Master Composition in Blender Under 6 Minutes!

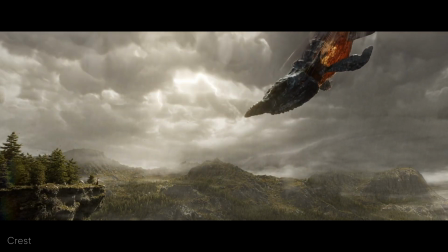[0:00]
Here's everything you need to know about composition in Blender under 6 minutes. To learn effectively, I like to break things down into 3 categories.
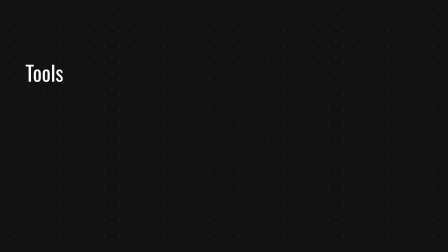[0:07]
Tools, Concepts and Applications. Tools are the camera settings and guides you can use directly in Blender. Concepts are the principles and techniques of visually appealing compositions. Applications are practical techniques and guides you can use to combine tools and concepts effectively. Blender's camera provides several essential tools for composition. Focal length or field of view.
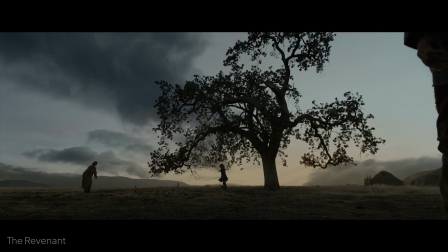[0:28]
Short focal lengths, which give a wide field of view, allow you to capture more of the environment, exaggerate depth, and create a sense of scale.
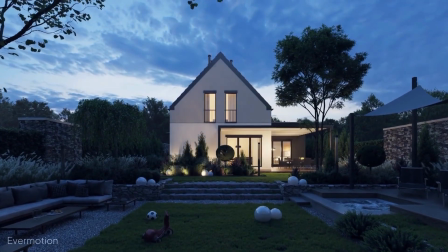[0:36]
They're often used for landscapes, architecture, or any shot where you want the surroundings to feel vast or immersive.
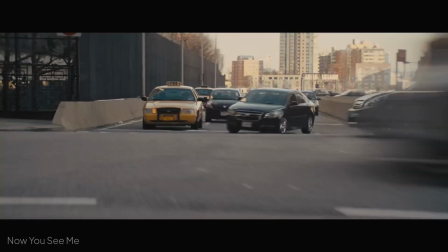[0:42]
Long focal lengths, meaning a narrow field of view, compress depth, bringing the background elements closer and flattening the scene.
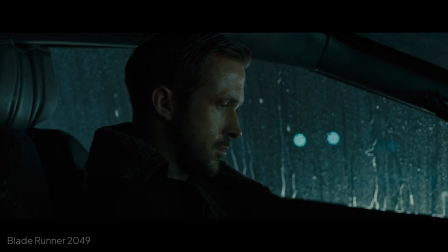[0:48]
This effect is great for isolating subjects, creating intimacy, or simplifying busy environments.
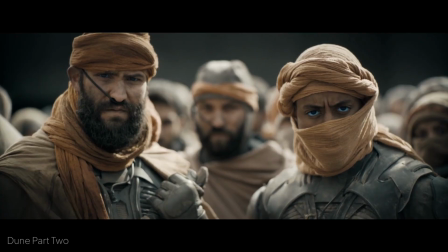[0:53]
Perfect for portraits, product shots, and anything you want to shoot from afar. Lens shifting allows you to adjust your composition without physically moving the camera,
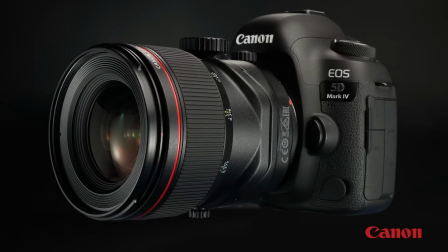[1:01]
just like tilt shift lenses in photography often used in architectural photography to correct perspective distortions.
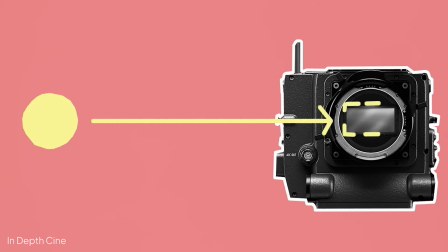[1:07]
Sensor size. In real cameras, sensor size affects scene coverage and depth perception.
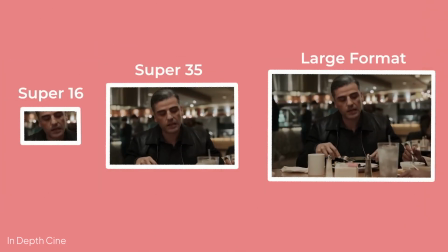[1:12]
Larger sensors yield shallower depths of field and wider views, while smaller sensors crop and zoom in.
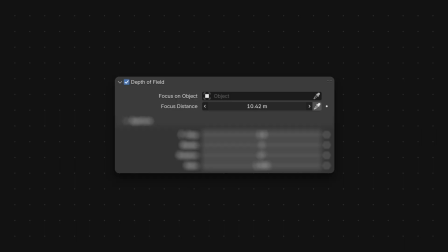[1:18]
Blender replicates this behavior to shape space and framing. Depths of field. Real cameras control depths of field using aperture,
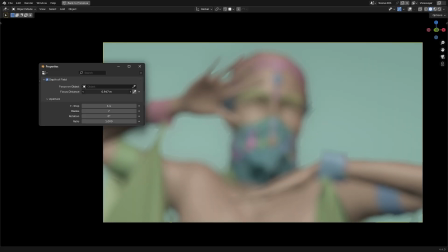[1:25]
sensor size, and focal length affecting the image sharpness blender simulates this by allowing precise focus control guiding viewers attention
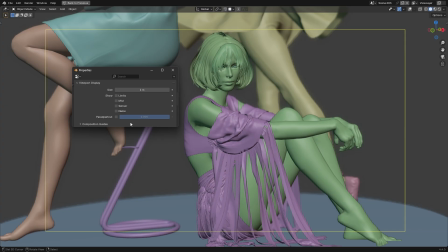[1:32]
through selective sharpness postpartout darkens areas outside your camera frame helping you
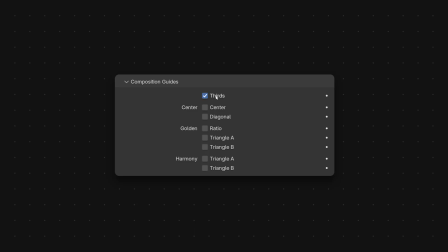[1:37]
concentrate on what the camera actually sees blender's built-in composition guides help structure your
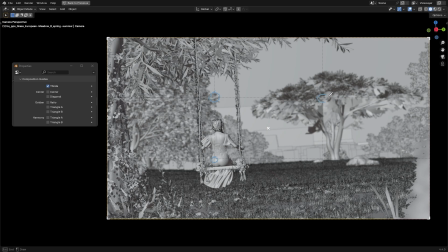[1:43]
shot the general rule of thumb is to place your subject near one of the intersections defined by these guides we'll explore how they work in practice in the last section you
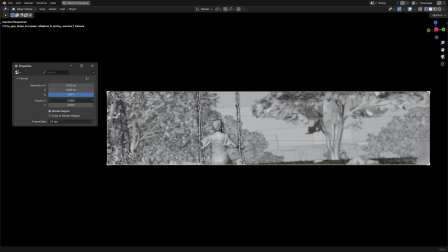[1:51]
can also change the aspect ratio in blender and the composition guides will update accurately to take any scene and transform its composition
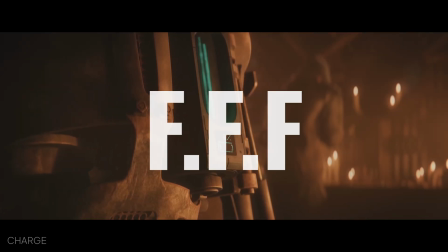[1:59]
into something visually pleasing keep in mind the triple f framework focus first
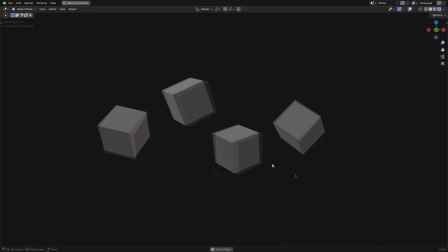[2:04]
clearly identify your primary subject through contrast by brightness color shape or
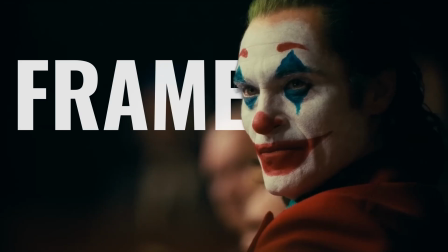[2:09]
isolation from surrounding elements frame after selecting your subject build the structure of
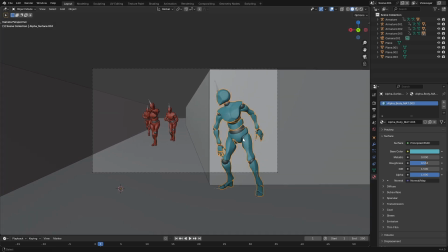[2:14]
your shot start by choosing your camera position this determines how the viewer perceives your subject close
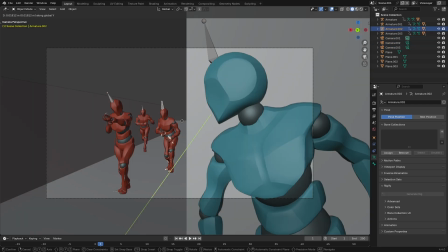[2:19]
and intimate distant and detached or anywhere in between. Then, arrange the elements within your frame to establish balance and clarity. Objects closer together appear related and larger objects feel more important.
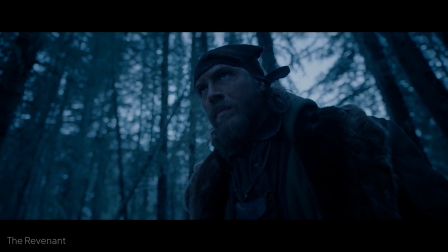[2:31]
Ensure a clear visual hierarchy so your subject remains dominant unless you specifically intend otherwise.
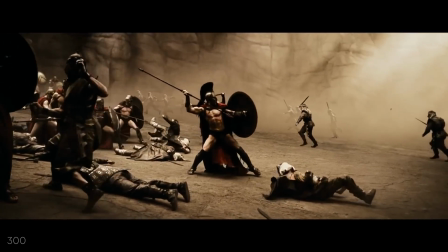[2:37]
Try not to have too much crowding near or behind your subject and always leave enough negative space so the frame can breathe.
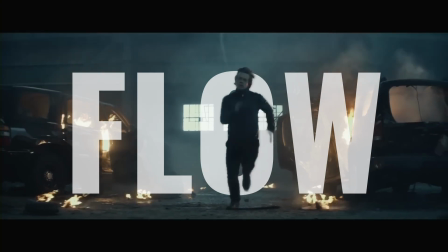[2:43]
Flow.